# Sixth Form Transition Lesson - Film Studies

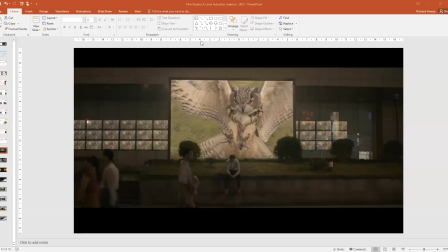Okay, in the chat, please. Any thoughts and feelings?
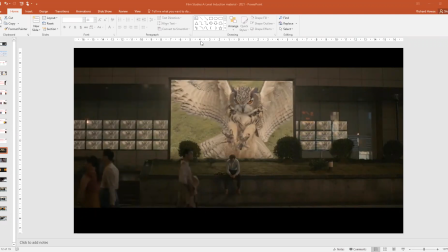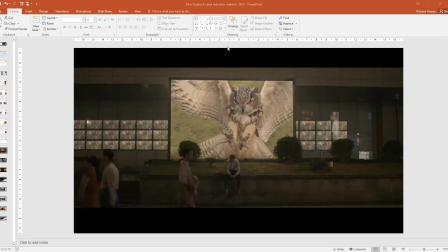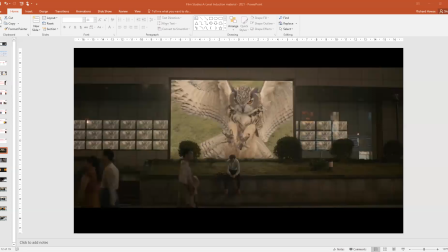Okay, seems that everybody is a little shy today. So I'm going to direct you again to,
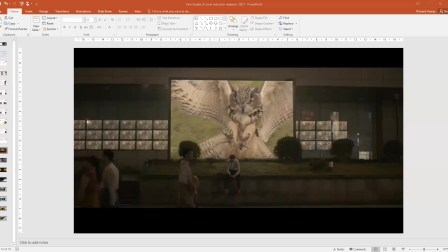let me get you a copy of the link again so that we're clear. In the chat box is this presentation.
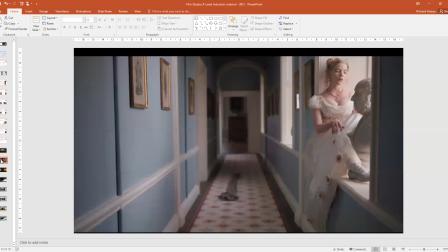There are 4 images, 4 shots. Oh, hang on a minute. Thank you, Paul. Good. It's a man sitting, feeling down.
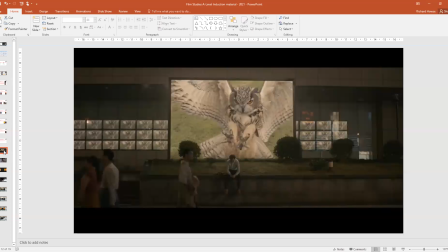Very good. He's drooped, isn't he? His shoulders are drooped. His hands are fiddling together. His face is looking down. And there is this owl, isn't there, which is behind him.
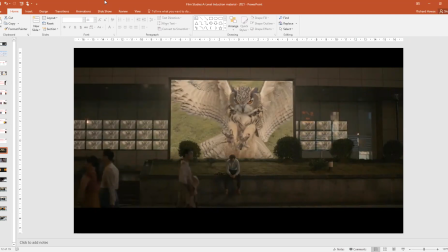This owl with its talons out, and it's suggesting it's coming in to attack. Thank you, Paul. Thank you, Robert. It does make you feel that this isn't a happy scene, doesn't it?
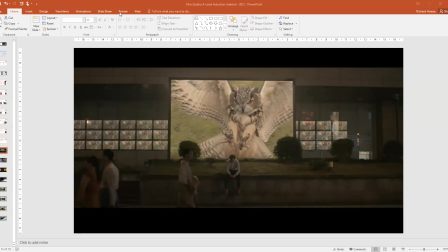It does make you feel that this character isn't in a good place. Now, this is from the film Her, and this scene, this shot represents how trapped he feels. Here is a bird of prey. Very good. He is the focus, isn't he?
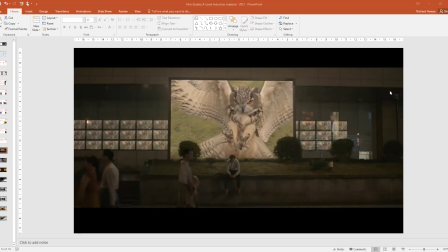We might have this giant screen with this owl, which is lighter than the rest of the scene and brings our attention to it. But that is only to serve to identify the focus on him, the importance and significance of those feelings that you've just expressed about him.
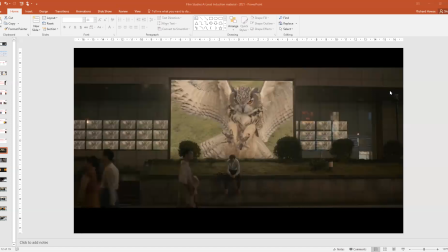And of course, it's not, you know, a mistake or a random choice that they have chosen a bird of prey for this shot, a bird of prey that is coming in clearly to get its prey.
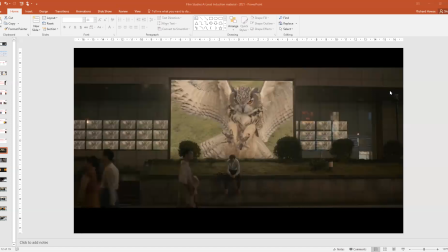And here we have the main character played by Joaquin Phoenix in Her, who is lovelorn and lost. And we can see the isolation in this shot. He is the only one sat there. People who are walking by are not in focus in the front of the shot. They're not paying him any attention.
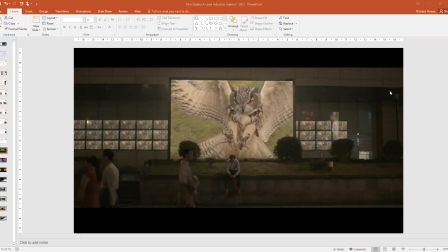Okay, so it's those kinds of meanings that we are expressing and getting out of this shot. It's a wonderful shot. Let's have a look at another one.
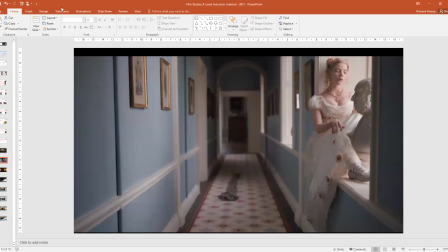This one is from Emma, the film Emma. I'm going to give you another couple of minutes. Just pop your ideas in the chat as you have them.